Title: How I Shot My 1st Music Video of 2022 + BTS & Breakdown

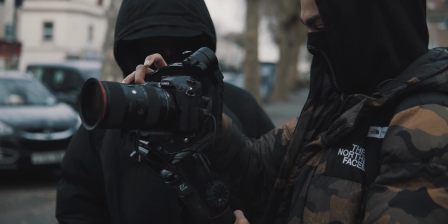What's up YouTube, it's your boy Drippy, and in today's video we're going to go behind the scenes of a music video I shot, and I'm going to break down the process of how I shot it.
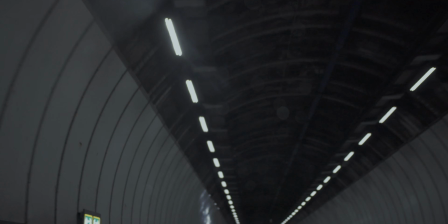So with the first location, we had to travel to a place I've never been to. It's like out of the way, but it's really nice.
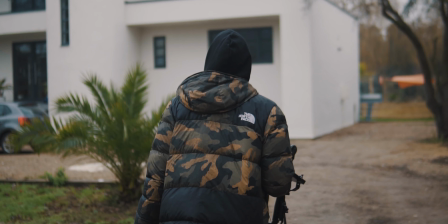Some big ass house the artist rented out on Airbnb. Everything was good, however Airbnb people kind of lied to the artist. They advertised the whole house, but really it was just a bit off to the house. First performance shot I got was the rapper rapping on the balcony.
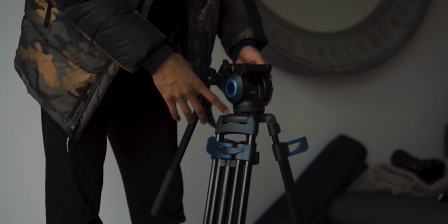Real simple shot. I just put my tripod up, leveled it so it was in line with the artist.
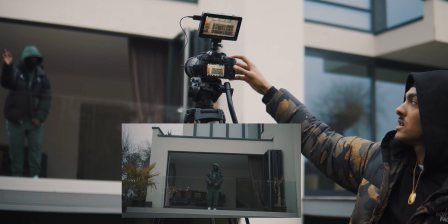I just asked the artist to stay in the center and rap, and my thing behind that was when I'm editing in post, I'm just going to do push-ins and push-outs with the zoom.
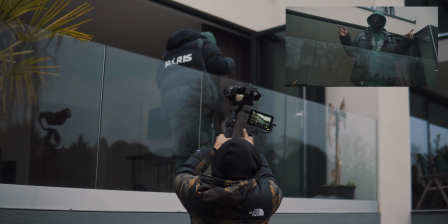Same location, I chose to use my gimbal and just get a close-up, so I'm moving left to right.
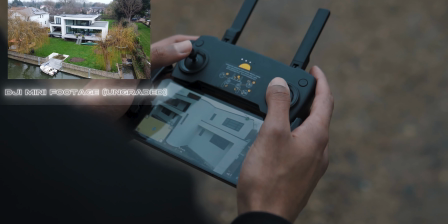And then after that shot, like I normally do, I got out my drone, I put it in the sky, and I got some real nice shots of the building, and I thought I could use that as an establishing shot. In the second shot I got, we went inside. I got a shot on the opposite side of the balcony, one tripod shot and one handheld shot.
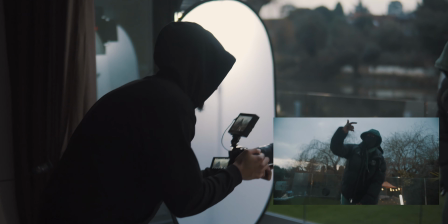Really made sure to mimic the movements he was doing. I'll start when he's just rapping, and I bring it down to his legs. Just a really dynamic handheld shot. I noticed a lot of videographers, they just do this one thing, and it can work when you're matching it to the beat, but sometimes it's better to just match the artist's movement, and then you find you get even better dynamic shots.
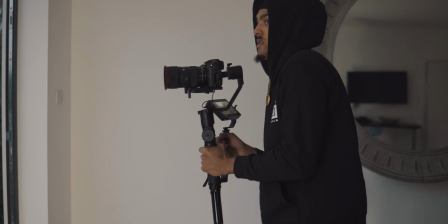I also got a gimbal shot. I don't think I really used that in the video because I wasn't really feeling how it came out, and that's another thing. When you're shooting, do not be scared to overshoot. Some of these shots I may not even use in the final video, but you want to have a nice variety of performance and b-roll. I just used two lights. I used one fill light which I hid behind in the corner, filling that side of his body, and I used a fill light at 45 degrees.
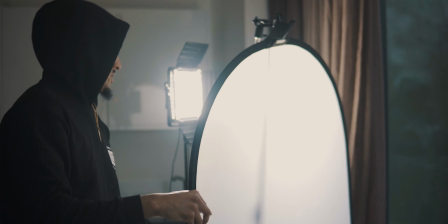And all I had was my LED panel shooting through a light diffuser, and the reason I chose this lighting setup is so I can match the natural cloudy lighting of the outside. So there was like a branch on a tree with like I don't even know what you call it, but you just sit on it.
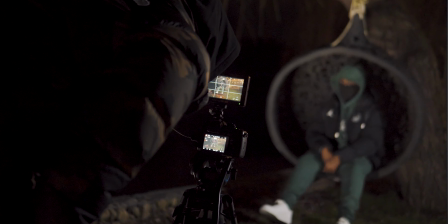You thought it'd be cool to sit in there, so I said yeah, let's play around with it. And first I started off with a tripod shot, which I wasn't liking because it was too static and it wasn't matching the energy he was giving.
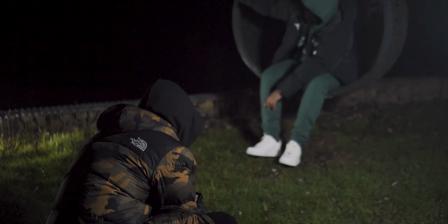I ditched the tripod, said fuck it, we're just gonna shoot handheld. So I started really low and I sweep up and sweep back down, and I think that's a really good way to just add energy to the video. We went back in the crib. There was a nice long ass sofa, so I said yo, you guys just like kind of get in the corner, use handheld.
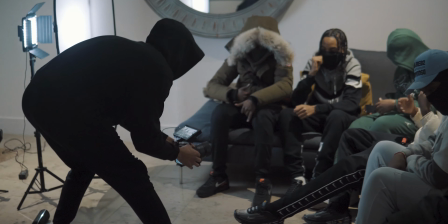I just told them to get hyped. Did one performance shot when they were sat down. The artist said yo, let's get lit to stand up. I said yo, do your thing, we're gonna shoot it when you stood up too. Both shots came out really well, and after that I shot a cutaway, and I just said yo, let me just get real hype with this one. I'm gonna shoot at a high frame rate and I'm gonna slow it down in post. That was the end of day one of the shoot, where we were shooting in another city. And that's another thing, man, don't be scared to go to another city to get the job done, because you may not be able to find the locations you want to shoot at in your city,
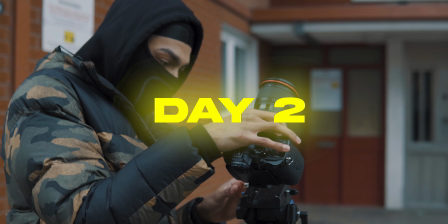so you might have to branch out. On day two we shot back in the hood, in the ends, whatever you want to call it.
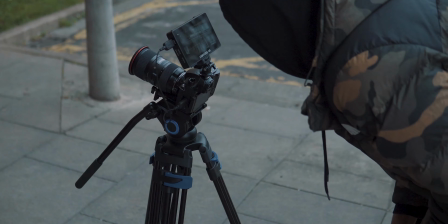I made sure I got two tripod shots, so I started with one tripod shot which was a bit lower,
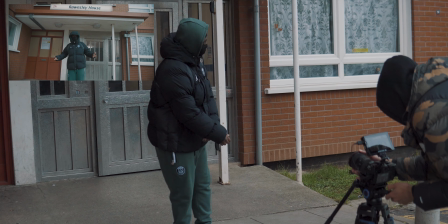angling up, just to help make the artist look bigger so we could really stare down at the camera and do his thing.
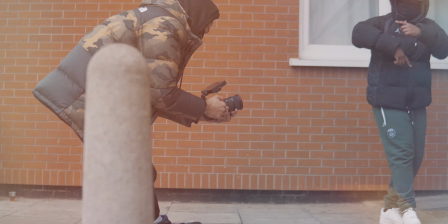After that again, I decided to get some handheld shots, same kind of vibe of how I shot in the house. I just got my angles.
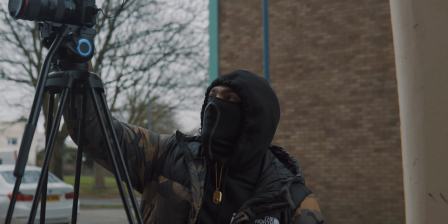I had a shot that I was gonna do, but I traded in for the up angle, which was a low angle pointing down, kind of like a bird's eye view of the artist rapping. A-Dot was like yo, let's just do it, so I thought you know what, fuck it, like it's gonna look good regardless. We got that shot.
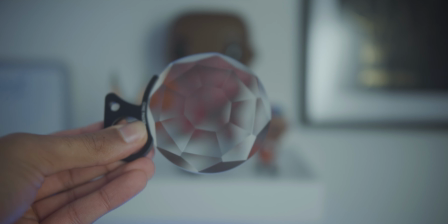The block I got to use these new filters that were sent to me by Cine Packs, which were the crystal 4 and crystal half, and these filters are really good for adding a kaleidoscope effect,
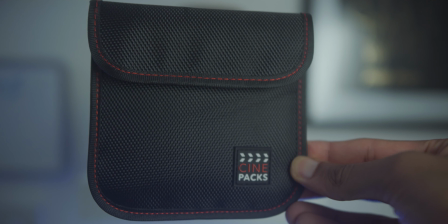which can really sound like a dreamy state. I thought it'd be cool to use it for b-roll. They also come in these carry cases, so you don't have to worry about scratching them, scuffing them or anything. I can just whack these in my bag and not worry about having to scratch them up. So shout out to Cine Packs for sending me these and letting me use them.
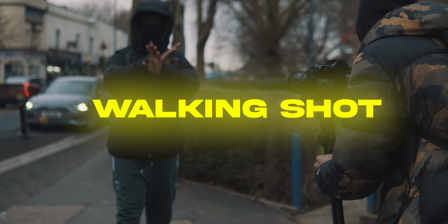We did a walking shot where he's just walking through the block. Loads of things are happening in the background. It really sets the tone for like yo, we're in the ends, this is where we're at. Final scene was supposed to be he was gonna rap outside a car with the man then, but unfortunately the person that had the car wasn't available that day, so we had to cut that out and we just called it a wrap. Big shout out to Jpxphotography for getting the behind the scenes. I'm gonna leave her Instagram down below, make sure you follow that. Also follow me on Instagram at drippyvisuals_, just keep up to date with what I'm doing. Drippy Visuals. And thanks for watching. It's been your boy Drippy.